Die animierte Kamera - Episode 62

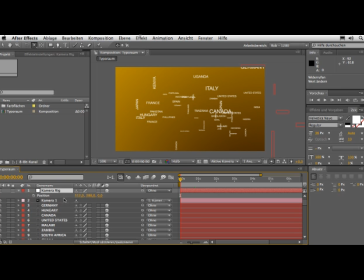[0:17]
Als nächstes werde ich die Kamerafahrt machen und zwar genau mit diesem Kamerarig. Das heißt, wir gehen auf unseren Ursprung zurück, auf Frame 0 und ich werde mir jetzt hier eine Position aussuchen,
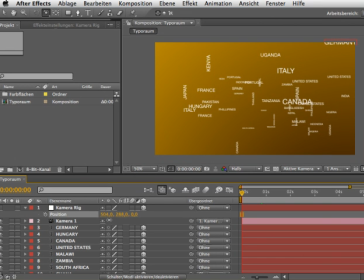[0:26]
die von der Komposition her einigermaßen gut aussieht und die mir vom Ausschnitt her hier gefällt. Und ich gehe irgendwie auf so einen Bereich und schaue, dass jetzt Kanada zum Beispiel ganz genau in der Mitte ist und gehe mit dem Ganzen vielleicht noch ein Stückchen zurück, sodass wir etwas dynamischer und schneller heranfliegen können.
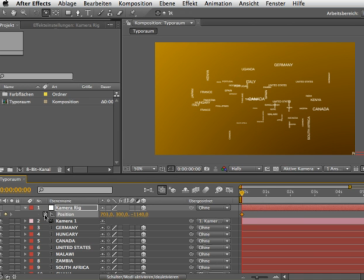[0:45]
Das heißt, wenn ich damit zufrieden bin, setze ich hier einfach einen Keyframe, indem ich hier auf dieses Stoppuhr-Symbol drücke und gehe jetzt hier zum Beispiel 10 Frames weiter und dann habe ich von diesen 10 Frames, also weniger als eine halbe Sekunde, diesen Heranflug an das erste Wort Kanada hier zu machen.
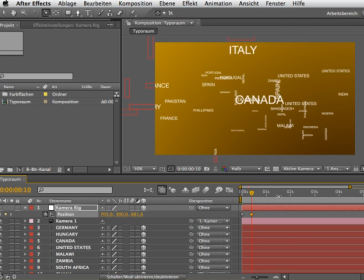[1:00]
Dazu bewege ich einfach wieder diese Schieberegler hier und nähe mich einfach dem Wort Kanada hier an, sodass es hier einigermaßen füllend ist vom Ausschnitt her und ich denke, soweit sollte es schon gehen.
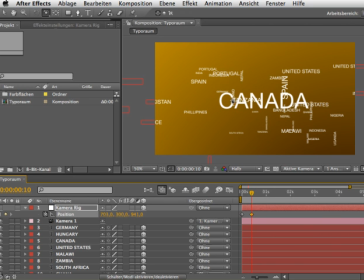[1:12]
Wir stören uns jetzt erstmal nicht daran, dass sich hier andere Wörter überlagern bzw. hier hinter Kanada sichtbar sind, denn wir werden später noch eine Unschärfe hinzufügen. Das heißt, wir nehmen jetzt hier diesen Heranflug an das Wort Kanada, an das Land Kanada und können jetzt dann sagen, okay, das Ganze soll jetzt eine Sekunde stehen bleiben.
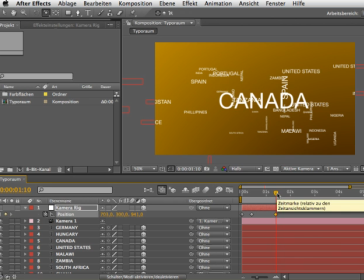[1:30]
Ich gehe also auf 1, 10 und sage hier nach einer Sekunde soll jetzt hier zum Beispiel eine weitere Kamerafahrt passieren, die ebenfalls 10 Frames dauert. Das heißt, ich möchte mich hier ein wenig nach links bewegen und halte hier die Shift-Taste gerückt, sodass ich hier größere Sprünge mache. Und gehen wir mal einfach zu dem Wort Ungarn hier, Hungary, und gehen da ebenfalls noch ein bisschen näher ran.
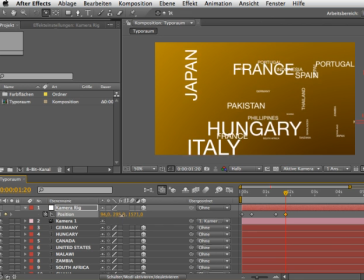Und ich achte mal darauf, dass sich das hier möglichst von der Komposition her gut darstellt. Und hier sehe ich jetzt ein Problem, dass jetzt hier Italien und Ungarn auf der gleichen Z-Position sich befinden.
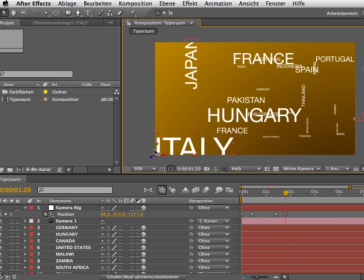[2:07]
Das heißt, wir können hier einfach Italien auswählen und können es hier ein bisschen weiter vorschieben, vielleicht auch ein bisschen größer machen,
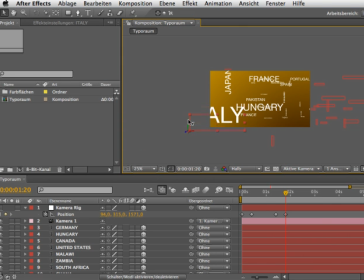[2:13]
sodass es hier einfach ein bisschen Vordergrund passiert, frei nach dem Motto Vordergrund macht Bild gesund.
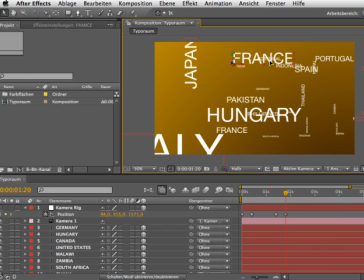[2:20]
Sehen wir jetzt hier, dass jetzt der Fokus hier auf das Wort Hungary stattfindet. Wenn uns Franz hier noch ein bisschen ebenfalls zu sehr auf der gleichen Ebene erscheint, können wir auch das ein bisschen vorziehen und so ein bisschen diesen Anschnitt bewegen, sodass es von der Bildgestaltung möglichst ästhetisch aussieht. Wenn uns das gefällt, gehen wir ebenfalls eine Sekunde weiter und sagen,
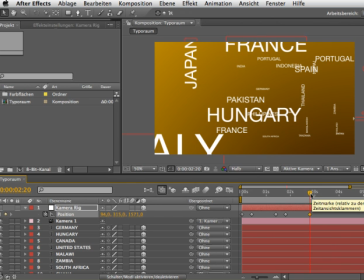[2:39]
dass das Bild hier bei 2 Sekunden und 20 Frames weitergehen soll und zwar wieder 10 Frames, also bei 3 Sekunden und 5 Frames soll die nächste Position gefunden werden und dazu bewege ich mich jetzt nach rechts
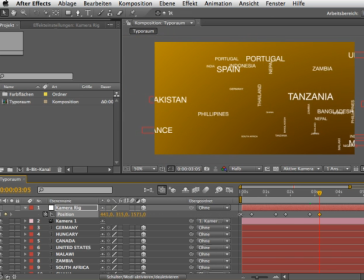[2:51]
und werde jetzt hier auch zum Beispiel mal eine Rotation durchführen und werde sagen, okay, ich möchte jetzt vielleicht das Wort Thailand hier, Thailand, fokussieren und nähre mich auch diesem Wort nochmal ein bisschen an,
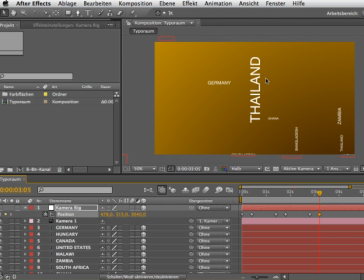[3:07]
so dass wir uns hier direkt davor befinden. Aber wir sehen jetzt hier, dass das Wort hier auf dem Kopf steht. Wie können wir das natürlich machen? Wenn wir uns jetzt normale Kamera-Weikzeug vorstellen, normale Animationsmöglichkeiten, dann ist es natürlich immer so ein bisschen tricky gewesen, diese Kamera zu animieren.
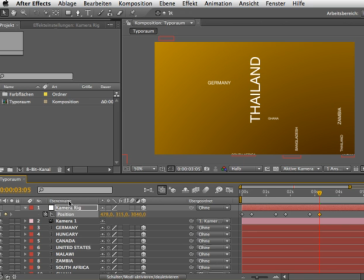[3:20]
Dadurch, dass wir aber hier dieses Null-Objekt haben, können wir einfach mit Shift-R uns die Rotationsparameter dazu holen und dementsprechend diese ebenfalls animieren. Das heißt, ich setze hier ein Keyframe bei dem Wort Ungarn. Das heißt, bei Hungary sage ich die Y- bzw.
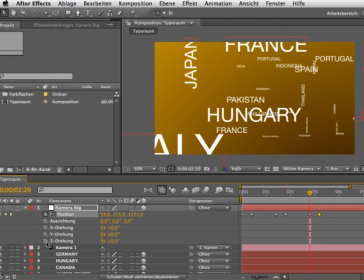[3:33]
Z-Drehung soll an dieser Stelle 0 Grad sein.
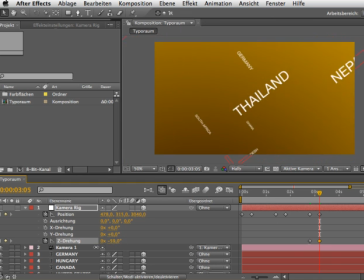[3:38]
Wenn ich jetzt hier weitergehe, soll das Ganze sich zum Beispiel um minus 90 Grad drehen, sodass es hier exakt ausgerichtet ist und jetzt hier wirklich Thailand im Fokus steht. Ich kann natürlich das jetzt nochmal nach dem Drehen noch ein bisschen anpassen, sodass es hier exakt so ist, wie ich es mir eben vorgestellt habe.
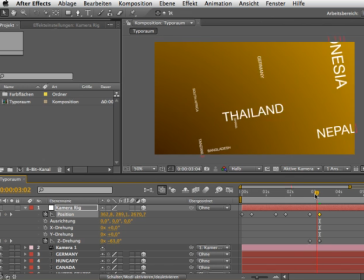[3:58]
Lass vielleicht hier noch ein bisschen das Wort Naples reinkommen und schauen uns das Ganze jetzt nochmal als RAM-Preview an.
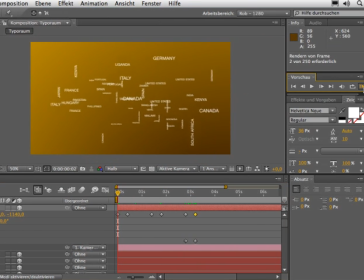[4:03]
Wie sieht das Ganze aus?
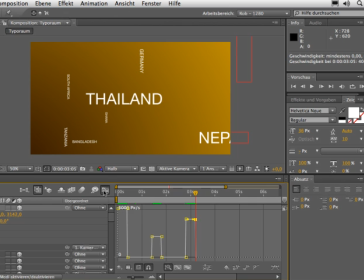[4:11]
Okay, das Ganze ist noch sehr, sehr hölzern. Warum? Weil das alles lineare Keyframes sind. Wenn wir uns jetzt hier die Keyframes anschauen, sieht man keine ästhetischen Bewegungen, sondern es sind immer lineare Bewegungen.